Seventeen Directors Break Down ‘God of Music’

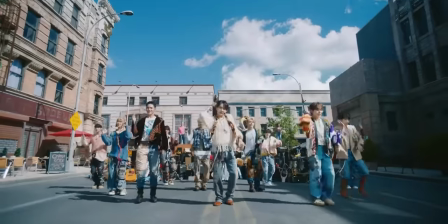This is Seventeen's God of Music, and here are the actual directors of the music video. Yay! Welcome! Hello! This is so cool. What the heck? Let's talk.
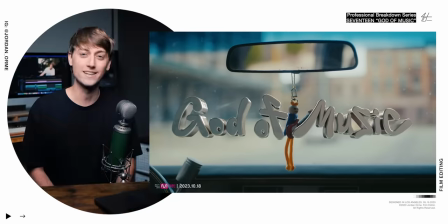This is Kylie, Kang, and Jihoon Jung, and they have directed some of your favorite K-pop music videos, like these ones.
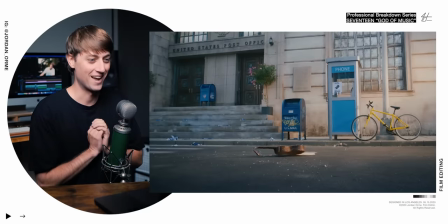And I am beyond excited to have you guys. Oh, and by the way, hi, I'm Jordan.
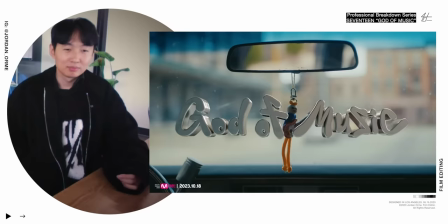I'm a pro music video editor. So let's break down your guys' latest work.
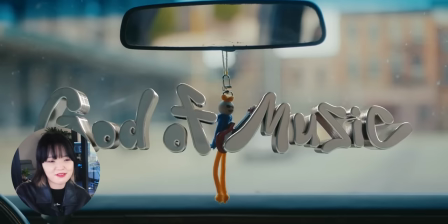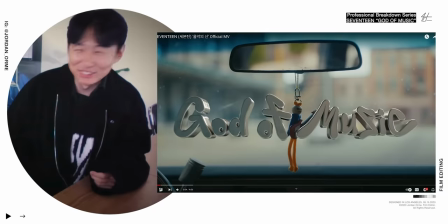First of all, I have to say this. This title looks so good. Thank you. Whoever you have doing titles, they matched the light perfectly. It looks like it's perfectly inside of the car there. He is the god when it comes to editing.
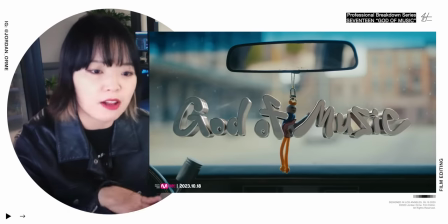So we got this title AI file. And he did all of the air packs on 3D typo. See who you dog. Oh my goodness. You're so good. Thank you very much I wish I could shake your hand through the screen right now I just I really want to since cinema 4d and okay render Okay, cinema 4d anytime I hear something that's over 2d. I'm scared
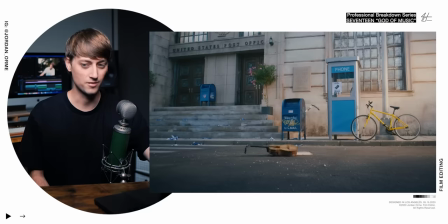This is so sad all the music is gone
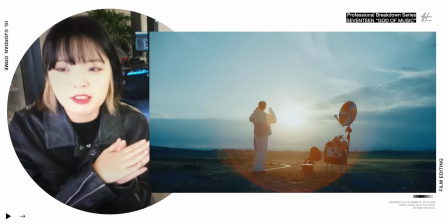Store closing We often forget the importance of something when it's just there for us But when it's gone,
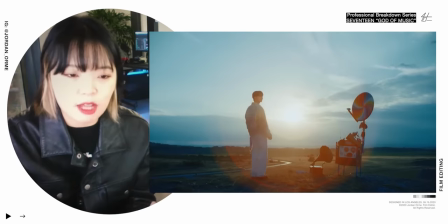then that's when we realize it's true value.
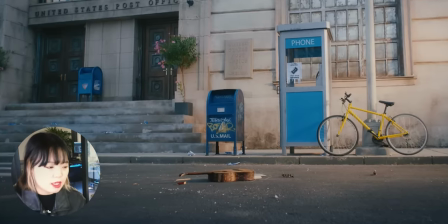The whole song talks about how we enjoy music regardless of where we are from. I feel like this is that movie trailer moment where it's like, in a world without music, and we're like, oh, frick, okay.
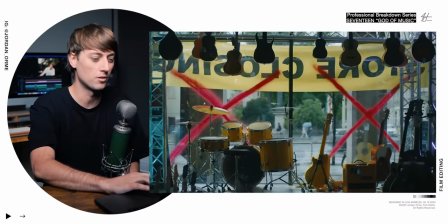What is a world without music like?
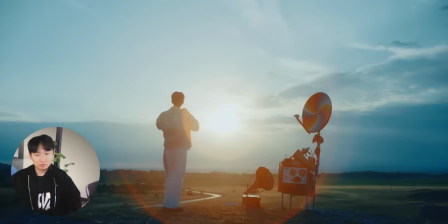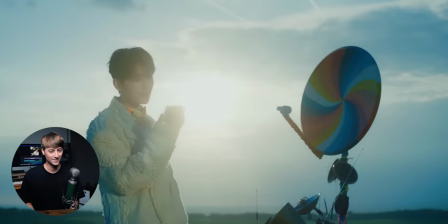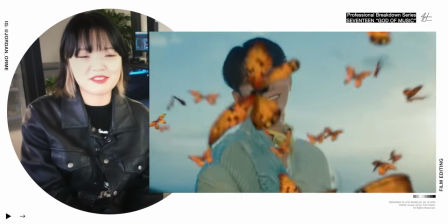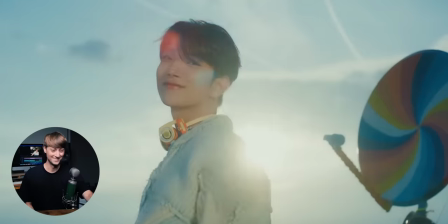No, no, no, that's okay, you can't you can't be doing stuff like that.
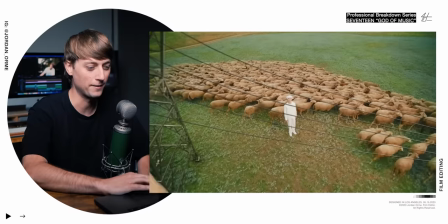All right, I have to redo my hardest K-pop transitions video now because of you.
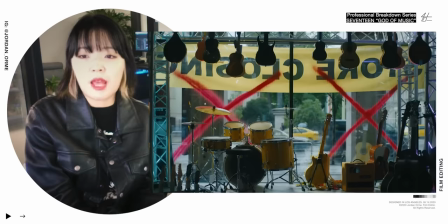Thank you so much straight into full conflict. Everything for Seventeen is music.
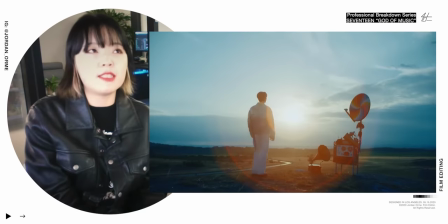That's what we wanted to say in the beginning of the music video. So, for instance, Joshua, the sound of butterfly flying sounds like music to him.
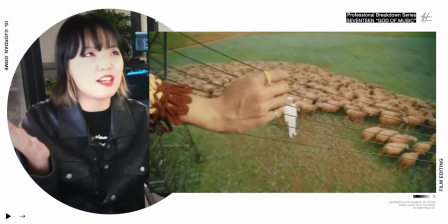And in the telephone pole, they imagine it like a guitar. We shot it in a blue screen.
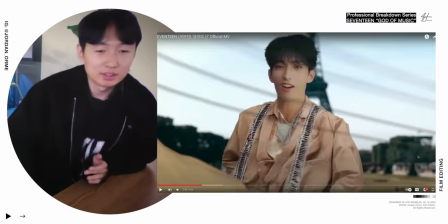And these parts, I took the background and rotate it and boom.
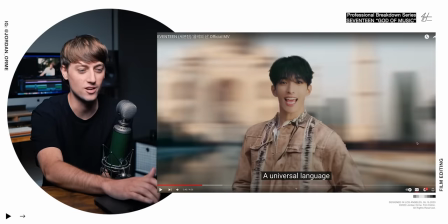Also, how are his clothes changing in almost every frame? Photosamazing.
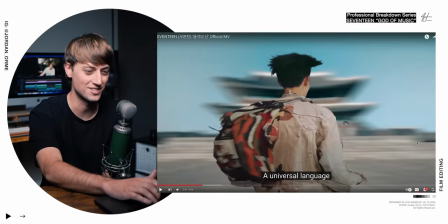Okay, so you basically generative fill his shirt every single frame. That is so smart.
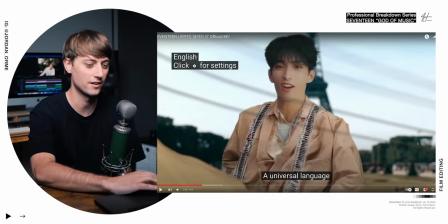That is so cool. And I think the lyric here is a universal language Yeah, that's like you can travel around the world in a split second and music connects to everybody This is a perfect transition just to say,
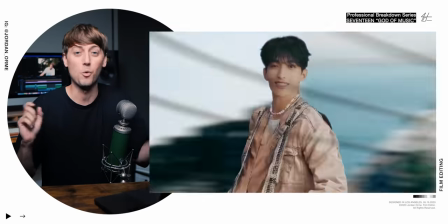okay What is the point of this music video in like one second? Boom. Just show this
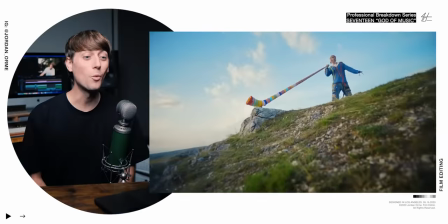We actually have to borrow it from the museum what and we that could write So you just want to make sure you don't break that thing, right?
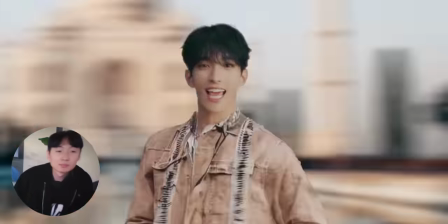Yeah. Oh, that's so good.
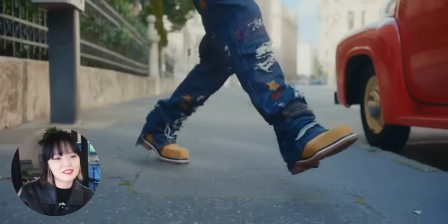Have you ever used Riverside before? No, it was our first time using it. Is it easy to use? All I had to do was to type RNA and that was it. If you notice, this is the second time recently that we've had a guest on the show. Hello. So if I ever need to film with a super talented duo like yourselves, but we're not in the same room or if maybe we're literally on the other side of the planet. Riverside makes tackling this tough task a breeze. It's easy for our guests and for me too.
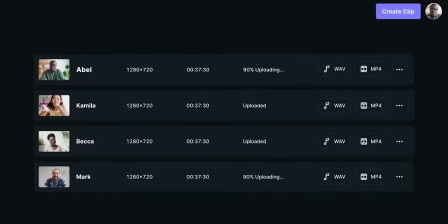It records my screen, its audio, and our audio and video tracks all separately at 4K resolutions for maximum flexibility while editing.
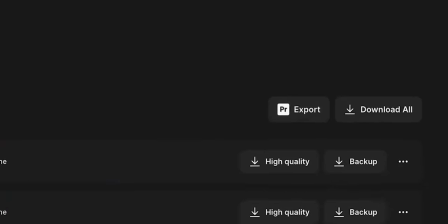Once we finished recording, I can hop into the Riverside studio and I click one button to import all of the assets into my editing software.
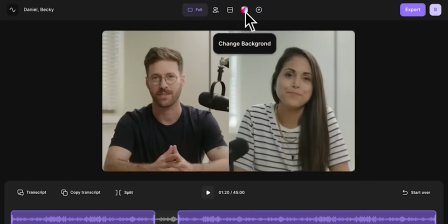Like seriously, you can't make it any easier than that. Or if you wanted to actually just start editing the video right away in Riverside, you can do that too.
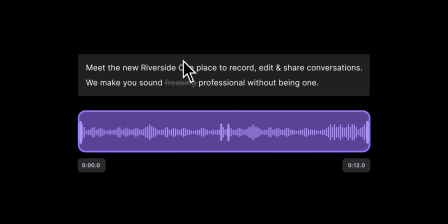They have text-based editing, so you can edit everything like a Word document, cutting out the bits and pieces that you don't like.
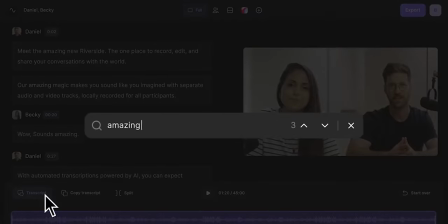You can also use the transcription to create other text-based content like Twitter threads, blog posts,
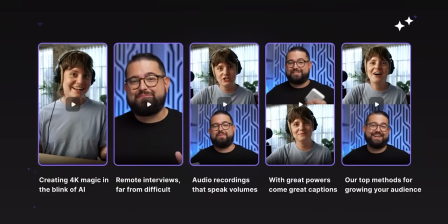and the AI features inside Riverside Studio helps us find clips or automatically create captions, which is super useful when you're making clips for shorts. But the real reason that we can now have guests like this on our show is because Riverside records everything locally.
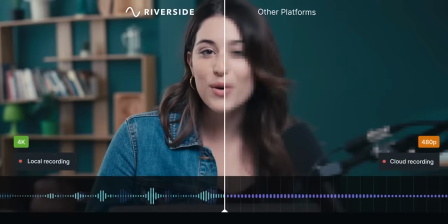So we're literally having internet issues right now but i'm not worried because it will record everything perfectly clear and smooth with no buffering so be sure to click the link in the description and use code jordan15 for 15 off the individual plan thank you so much riverside for helping me talk to you guys yay let's go see
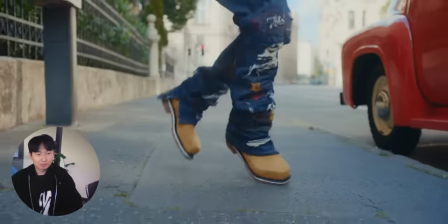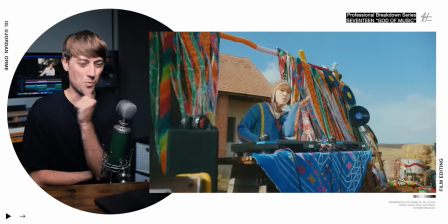that's a nice wipe
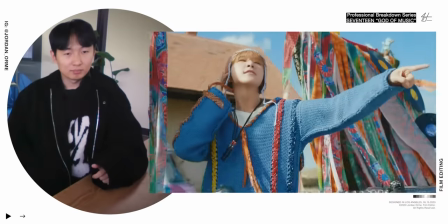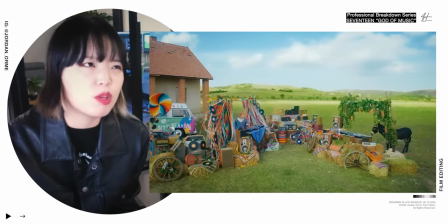hoshi's part says even when we cannot communicate with words and
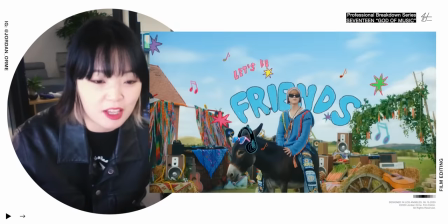what animals are the ones that we cannot communicate with so that's why
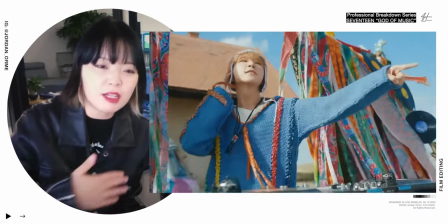we have donkey and even in a competing situation like they are doing the
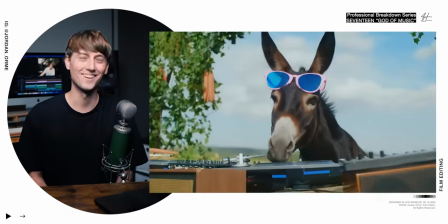dj battle they can just be friends through you need some music it's so good you have
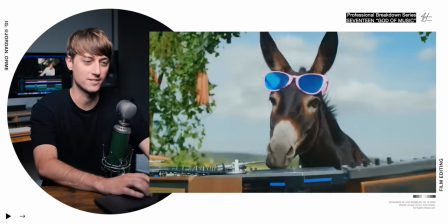a donkey with with sunglasses that are pink like what what more could you want at this point like that's probably the best
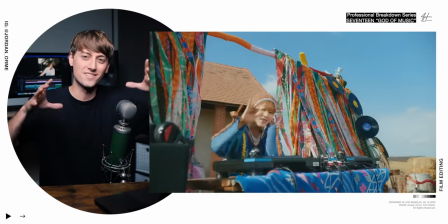thing i've ever seen first of all i also love the fact that You were emphasizing the DJ battle by adding those like those quick zoom in just being like, oh, they're going at it They're battling. They're in it. The competition is heating up here
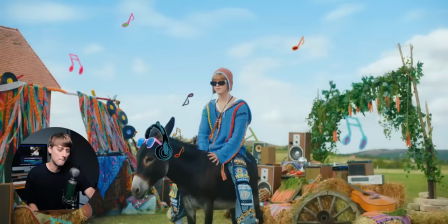Yes, and then you have this amazingly tracked title
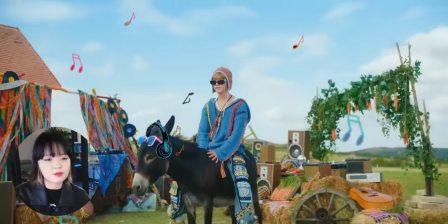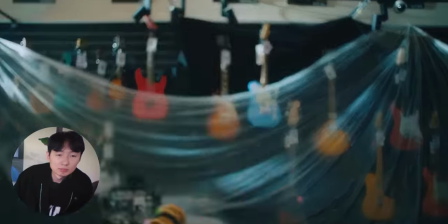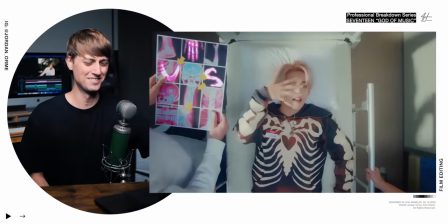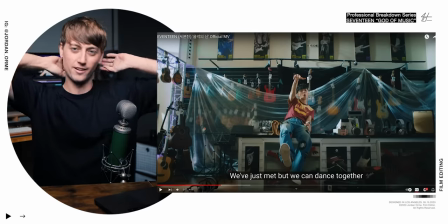this whole scene is giving like apple commercial or like a beats commercial it's rare to see vfx
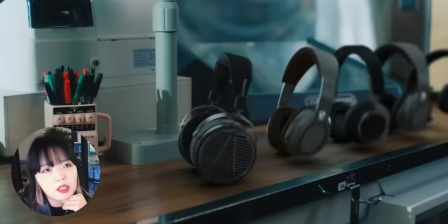ideas that work as well as this with the music gone in the world we don't need any of the headphones,
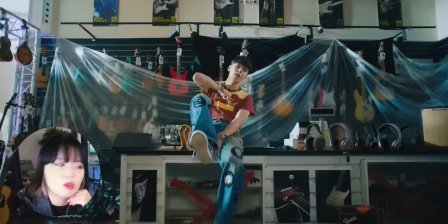guitar, and all those instruments. And with the Vernauon singing, everything just comes to life.
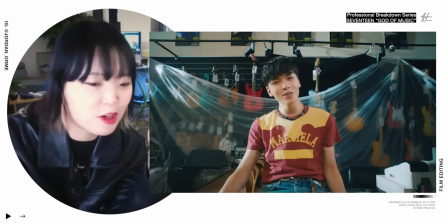Wow. And we actually had the headphones jump first, and then Vernauon jumps, and that's why we have the headphones coming out.
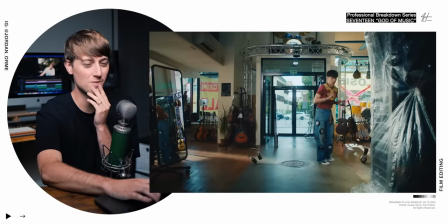Oh, in this next shot. Yeah. Oh, that's so smart. So the VFX motivates his actual blocking in the scene.
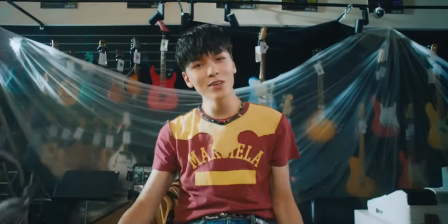Yeah. Even on first watch, I didn't get this detail,
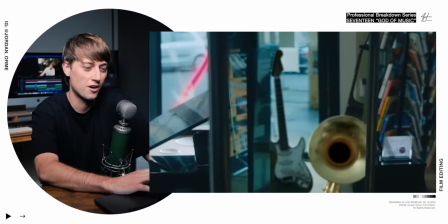but you just have the brass and guitar right there turn the mirror and boom
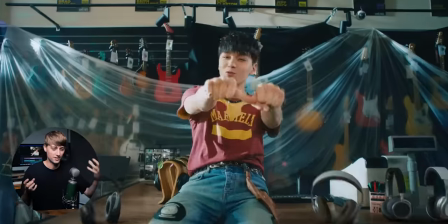it's such a quick shot but it's it's perfect the way you're just matching the lyrics and like building out this world where these instruments are literally coming to life that's
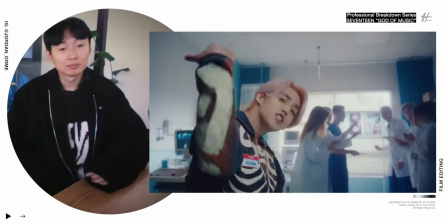crazy our directing style doesn't solely focus on aesthetic imagery like how handsome and how good looking
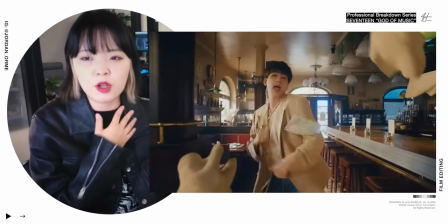the members are I think our job is to focus more on the message of the song and portray what the song has to say. Wow, so good. You guys nailed it. A+. Thank you! A plus for me.
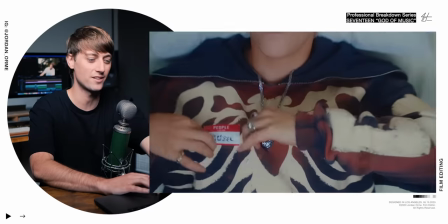This music name tag, so good. The match cuts, delicious. Chef's kiss.